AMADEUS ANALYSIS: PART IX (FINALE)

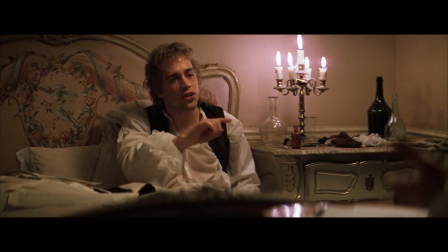(12:20)
Losing focus, feeling like Mozart's clear instructions suddenly sound like gibberish. This dynamic between them shows the loyalty they have for each other.
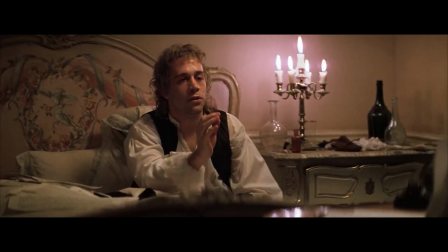(12:27)
For Salieri's part, his fake loyalty. But this strange bond the two are developing here through their mutual love of music is really what drives this scene and makes it entertaining.
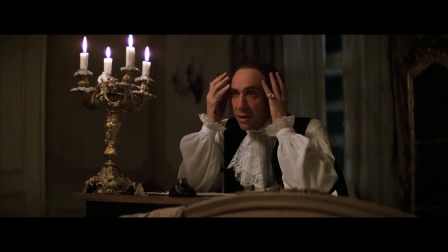(12:35)
Another thing we can notice about this scene is that it's something that relates a lot back to this motif of treating the score as if it's the character's inner dialogue.
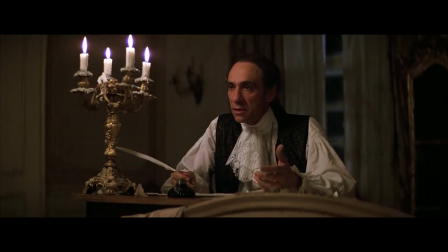(12:44) Strings in unison. Osternado on A, like this.
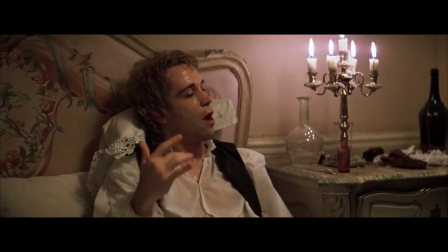(12:51) Next measure is rising.
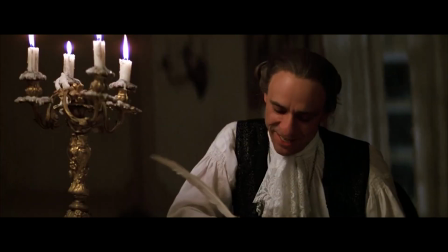(12:54) Do you have it? Yes, yes, I think so.
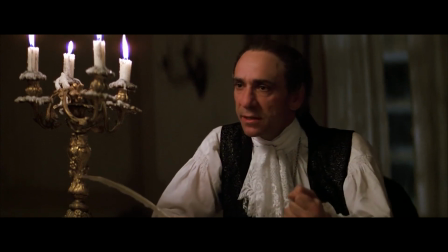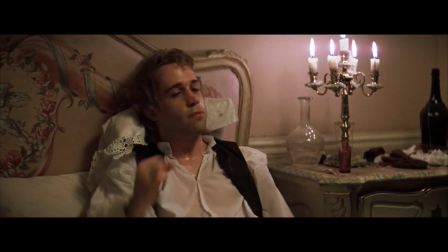(13:07)
Simultaneously, Mozart has been scoring his own movie a way to tell us that this could be his fault. Either that or he is so vulnerable to evil that he allows himself to draw his own fate.
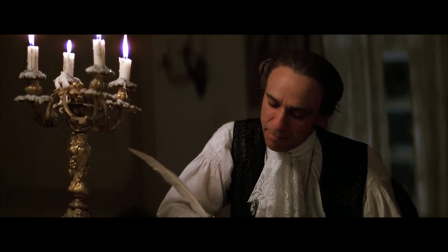(13:15)
In this case, they are both scoring Mozart's death. The Requiem is killing him and Salieri is holding the pen.
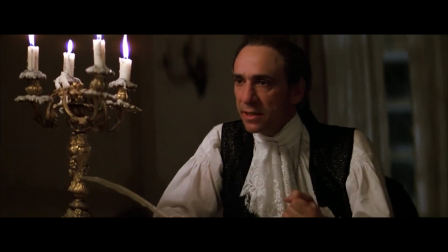(13:20)
Mozart is both scared of this music yet thrilled by how amazing it is that he is blind to the danger coming his way.
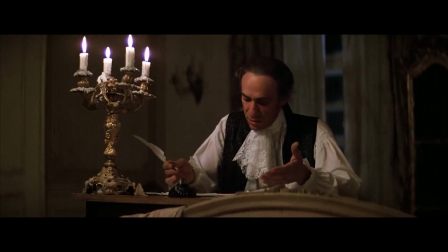(13:25)
I also feel like when Salieri gets confused, it's as if he is becoming fully aware of this plan, realising that it's such a disgusting thing to do, a crime of music.
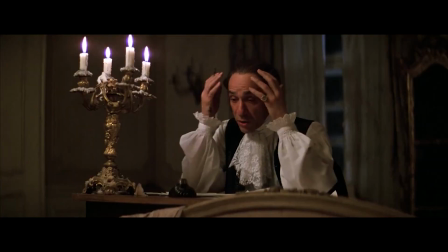(13:33)
It could be suggesting that he's also regretting this plan too. He is suddenly finding it hard to do what he set out to do, but that might be a bit of a stretch in this analysis. Still good to point out though. Oh, what? This is unscripted right now.
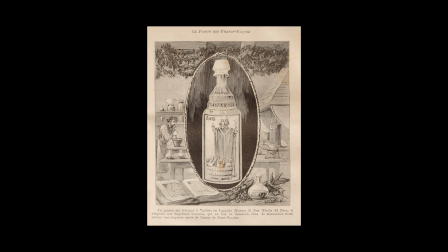(13:46)
This is another thing I need to point out is that apparently people say that Salieri poisoned Mozart with Aquatofana.
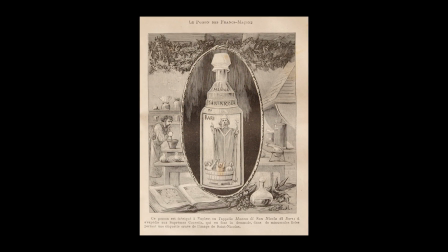(13:53)
Now Aquatofana in the 1700s in Italy was being used by women to kill their husbands.
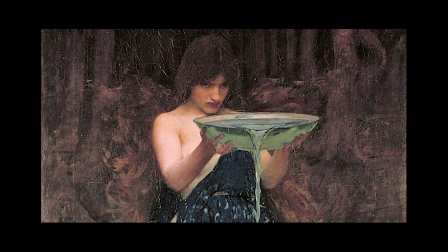(14:01)
Okay, look more into that yourself, whatever. Then writing that section as the proofreading begins.
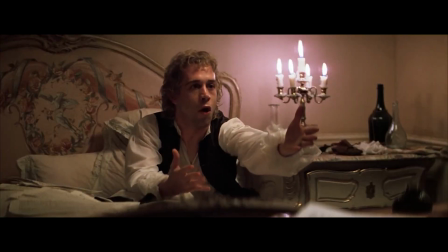(14:06) Good. Show me the whole thing from the beginning.
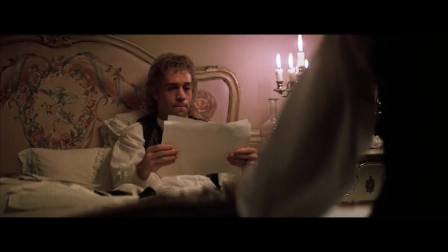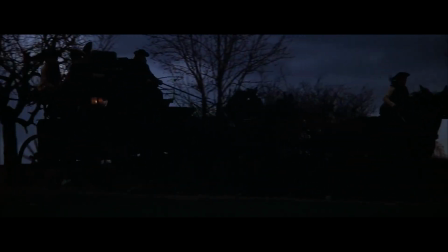(14:18)
We cut to a carriage and we hear the completed Requiem piece. Constanza is in the carriage on her way home back to Mozart,
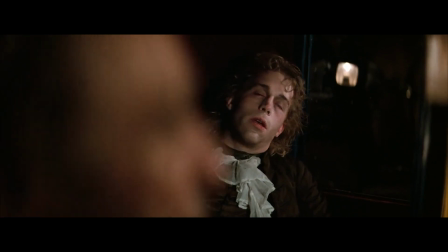(14:25)
but I love how this dark imagery of the carriage makes us think about the carriage Mozart was in when he fainted and also the carriage we see right at the beginning.
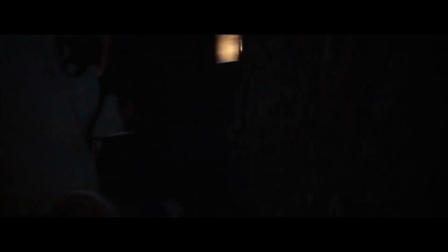(14:32)
Something about it looks like death, since the death is coming soon. This shot is so heartbreaking, foreshadowing the sadness she is soon to feel.
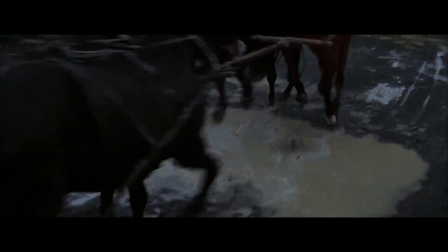(14:39)
Her child asleep, blind to any of the worries Constanza feels. It's as if their personal issues have been kept kind of a secret from their child.
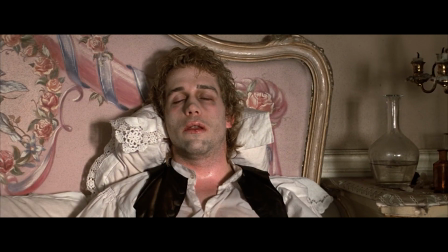(14:45)
It's morning and Mozart looks the worst he's ever looked. Salieri still ready to write.
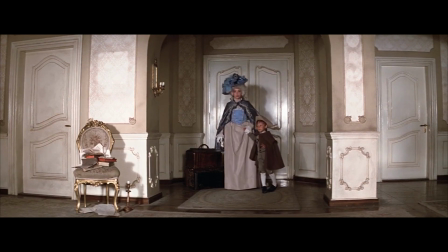(14:50)
I feel like Constanza wearing blue ties into this fact that it's daytime now and also ties into God's overall power in this climax.
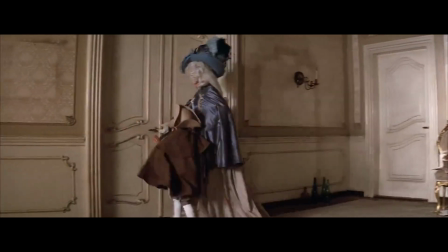(14:56)
She's returning home to protect Mozart from Salieri. She's been brought home by God. Blue can also represent innocence.
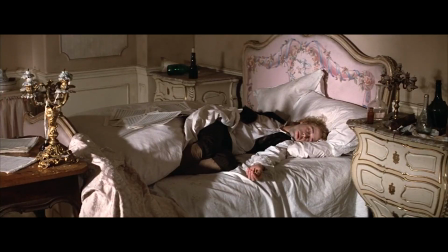(15:02)
The way she's just so happy to see Mozart again. Not seeming to be worried that he may die. She didn't even know he's been sick.
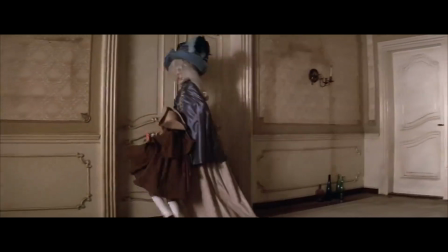(15:08)
She knows he's had a drinking problem that was getting worse. And she knows Mozart thinks the Requiem is killing him.
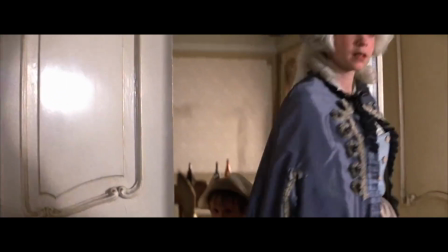(15:13)
I think those things floated around her mind back at this scene. She notices a man sleeping. When she sees at Salieri, she is horrified.
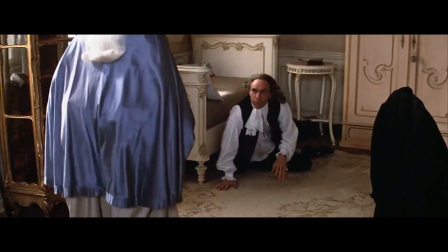(15:19)
And had we only seen the theatrical cut, the effect of this scene would have not had a big enough impact on us as viewers.
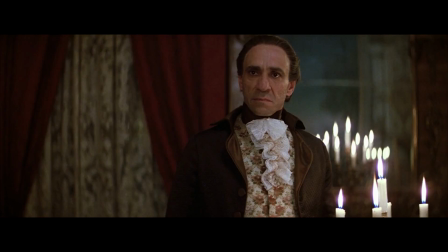(15:24)
We know that this scene has been playing in the back of our minds since this is the first time Salieri has come face-to-face with Constanza since the incident.
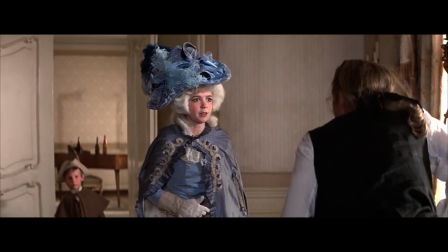(15:31) What are you doing here?
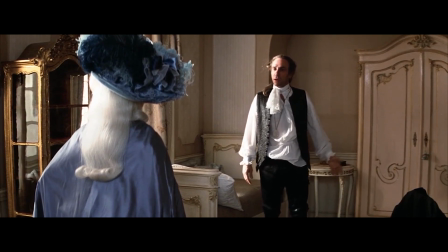(15:35) Your husband took sick. I brought him home.
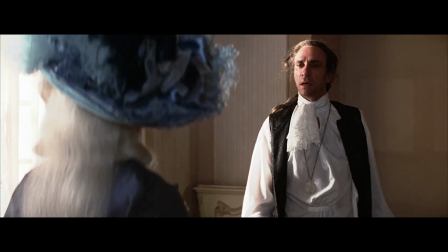(15:44) Why you? Because, madame, I was at hand.
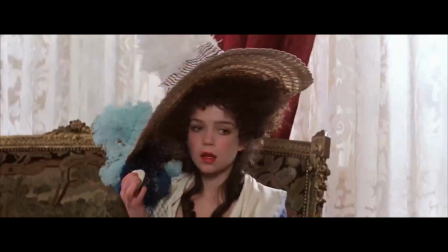(15:54) Well, thank you very much. You can go now.
Constanza is aware of how much Salieri admires Mozart's music, so her suspicions must be running rampant.
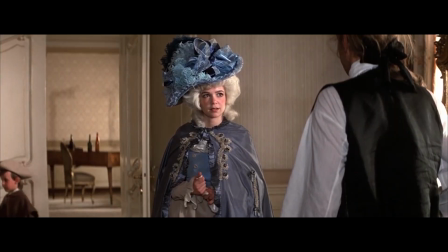(16:01)
The split lighting on Salieri makes his two-faced ways clear to Constanzo as well.
Just go, please. He asked me to stay. And I'm asking...
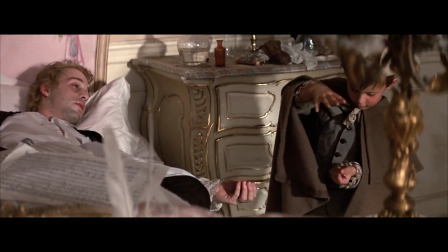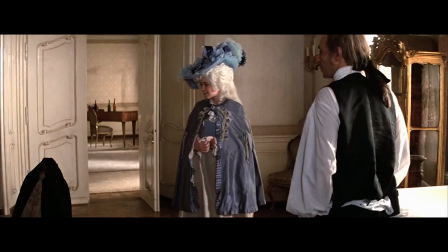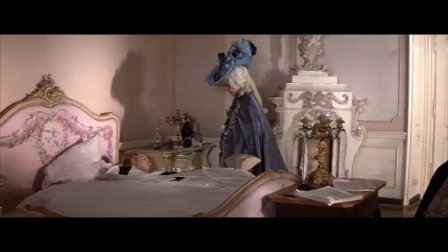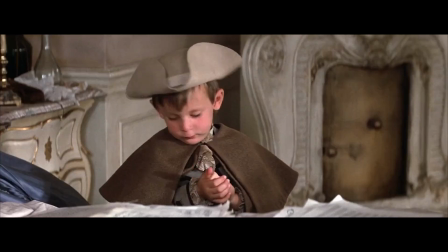(16:29) Rufy.
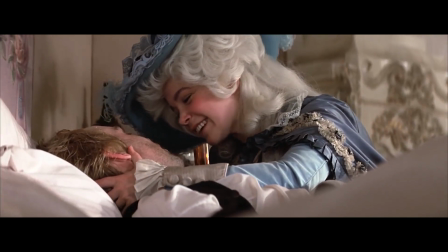(16:36) Rufy.
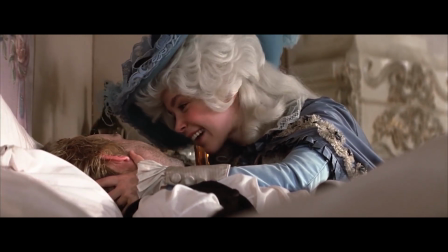(16:41) I'm back. I missed you so much.
The medium close-up is intimate. We've gone back to the shot sizes we used to see when we first saw them together.
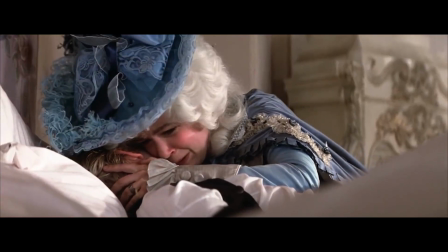(16:53)
Also, she's wearing blue again. All the love she used to feel for him has come back. she sees the sheet music near Mozart.
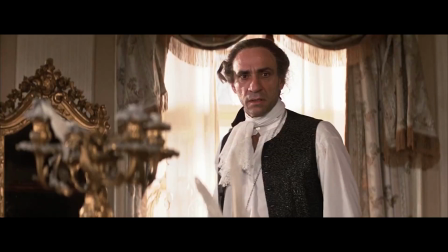(16:58)
Having come to the agreement that the Requiem is indeed killing him, she becomes disappointed that he's been working on it again.
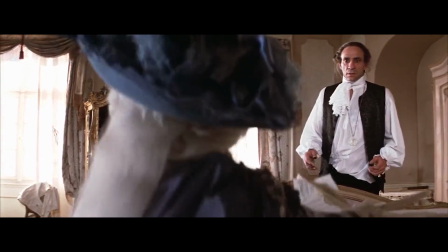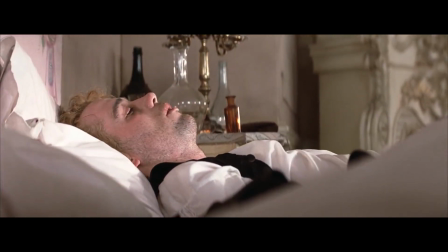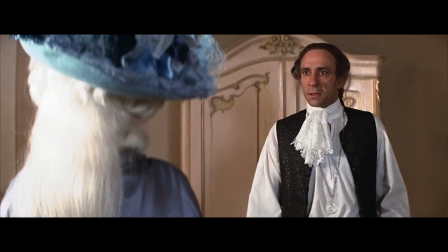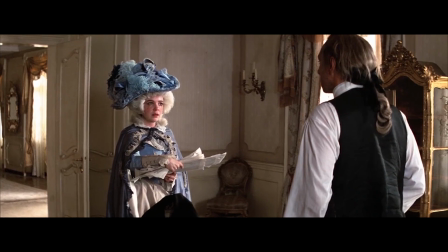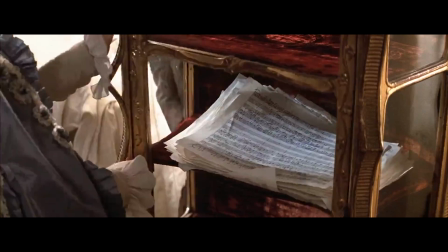(17:36) It's making him ill.
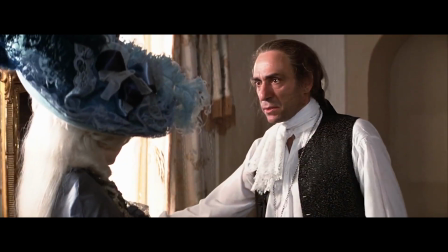(17:40)
And that's it. Constanza locks the Requiem away. Salieri now has no opportunity to take credit for him.
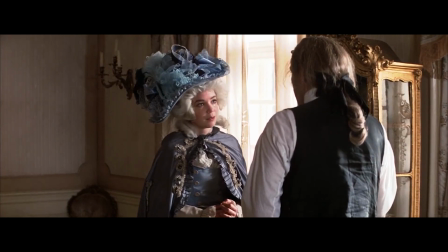(17:46)
All God's plan. And that's when we get this line.
I regret we have no servants to show you out, Herr Salieri.
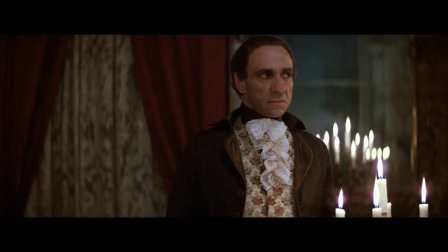(17:52)
Which, as I said, is a callback to this scene in the director's cut.
Show this woman out.
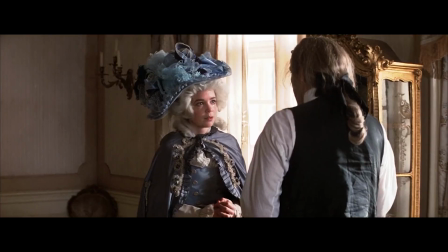(17:57)
It felt so out of place when I saw it in the theatrical cut because it's not in reference to anyone.
Please respect my wish and go.
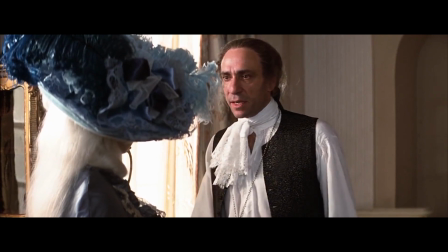(18:05) Madam. Um, I want to respect his.
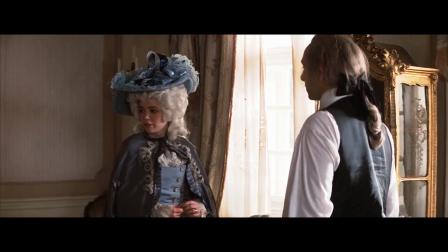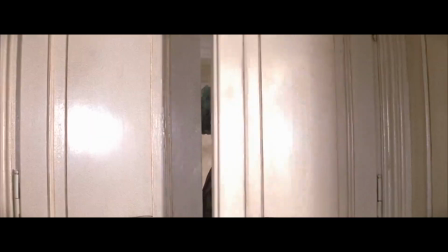(18:15) Forfie? Forfie?
I already said this, but I just want to double down on the fact that it's now morning.
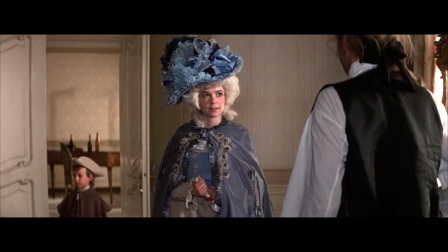(18:22)
We've only been seeing night scenes. It's the darkness coming to get Mozart. Now there is light. It's now time for Mozart to die.
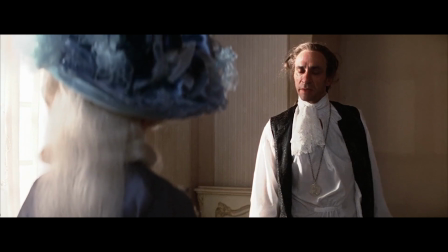(18:29)
It's also a way of conveying a kind of clarity. Clarity for Salieri as he realizes now he won't get away with his scheme.
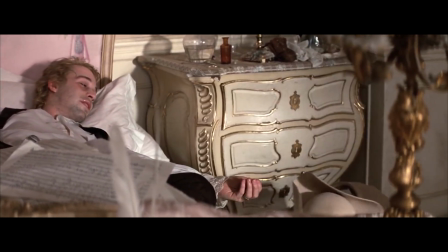(18:35)
Since Constanza and God can both see who he truly is. and it's clarity for Mozart as he honestly seems like he knows he's going to die soon.
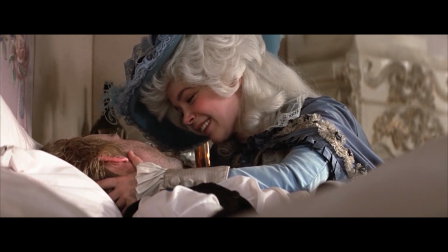(18:42)
He's just happy to be spending his last moments with his wife and child. It's also a kind of blow to Salieri the fact that God has given Mozart a rather wholesome last moment.
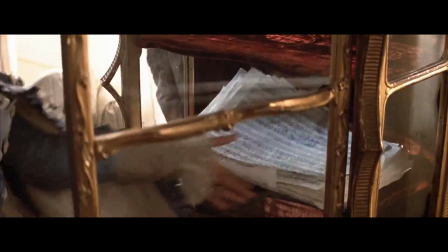(18:50)
It's actually quite comical how all of this culminated in such a simple but so effective action such as locking the sheet music in the cabinet.
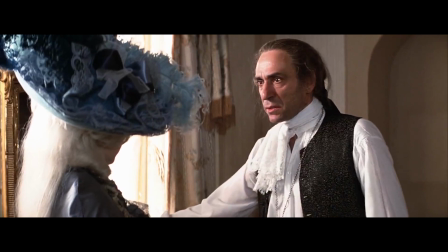(18:58)
Now obviously Salieri could burst the cabinet door open and steal the sheet music but in that case it would
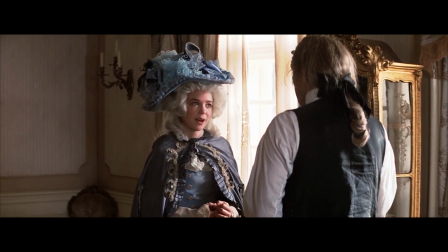(19:03)
have been known to Constanza and therefore everyone in the public space that Salieri has stolen Mozart's work.
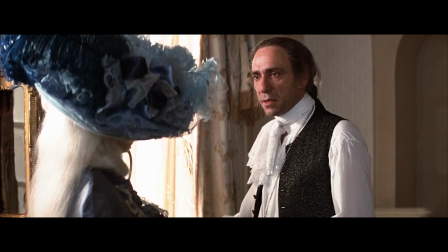(19:08)
He knows there is nothing he can do now but leave. And with that over and done with, we get the dreaded moment.
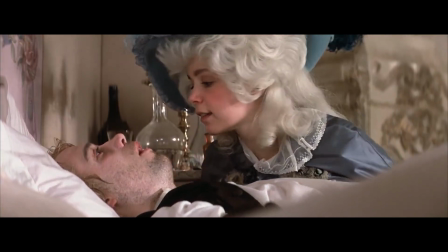(19:17) Wolfie?
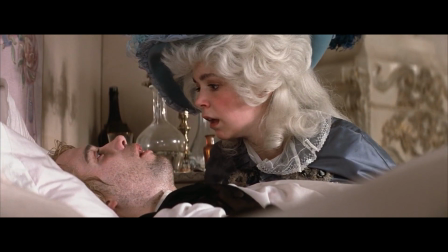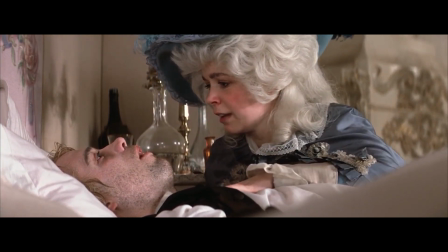(19:23) Wolfie?
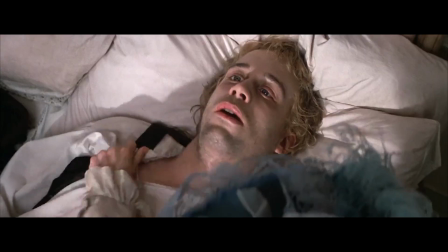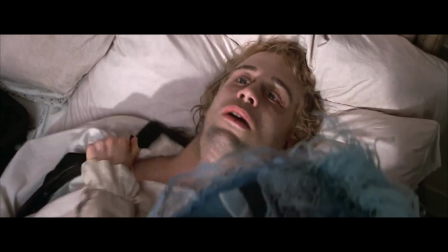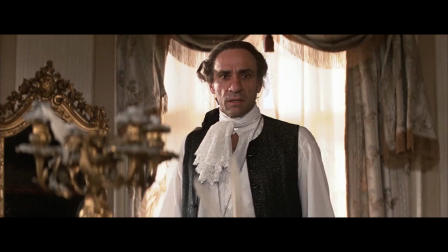(19:36)
I've seen this film so many times, but in my more recent viewings, including when I saw it at the Royal Albert Hall, I've actually started crying about Mozart's death.
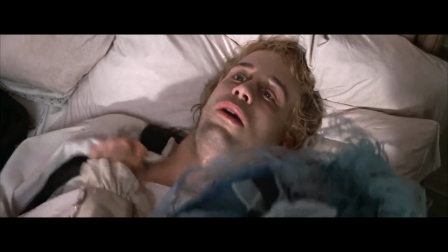(19:44)
And it continued through this funeral scene I'm about to go over. Whether Mozart was poisoned or not, he was gone too early.
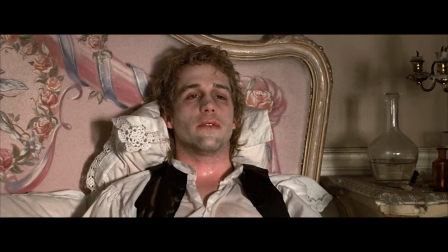(19:50)
But I'll touch on how devastating his death is and was later.
Stop. For a moment, then we'll finish the lacrimosa.
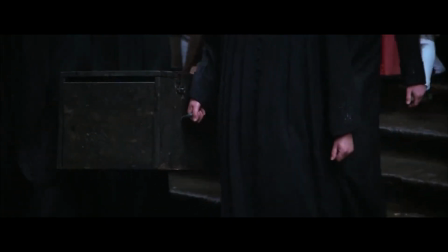(19:58)
Notice how he said, we will work on the lacrimosa. And now the lacrimosa is playing during this scene.
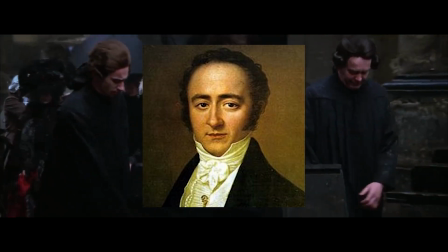(20:04)
Now, Mozart's student Franz Sava or Zeva Sassemeyer completed the Requiem.
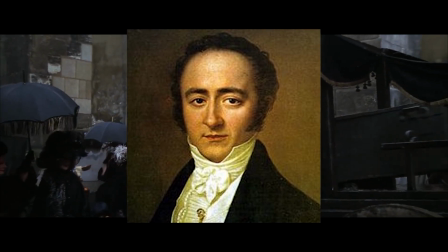(20:09)
And it's pretty hard to do research to find exactly where Mozart's original work stopped and Franz's work started.
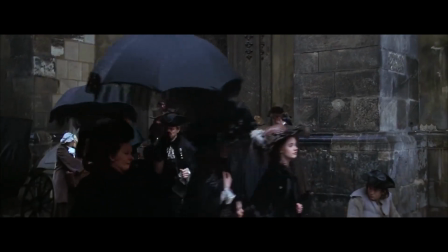(20:14)
It's safe to assume that the last thing Mozart was ever able to compose was the lacrimosa.
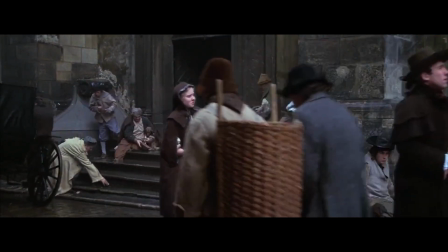(20:19)
It's obviously a great choice of music as everyone knows it today. it's incredibly sad, and the context that this is his final piece of music makes it all the more emotional during this scene.
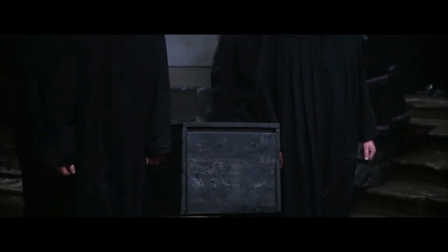(20:28)
We start by seeing Mozart's coffin being put into a carriage. Once again, a carriage having always represented death since the beginning.
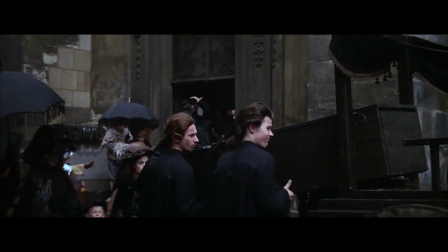(20:34)
Obviously it's not the same carriage, this is some sort of hearse carriage, but it's still a carriage, the first thing we see in the film.
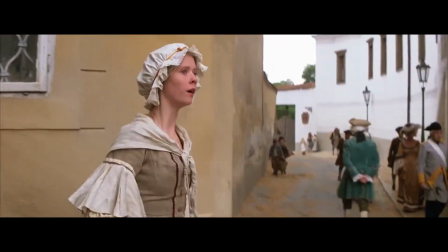(20:40)
The thing we see Mozart and Constanza leave, just as the maid is about to proceed with the most intrusive element of Salieri's scheme.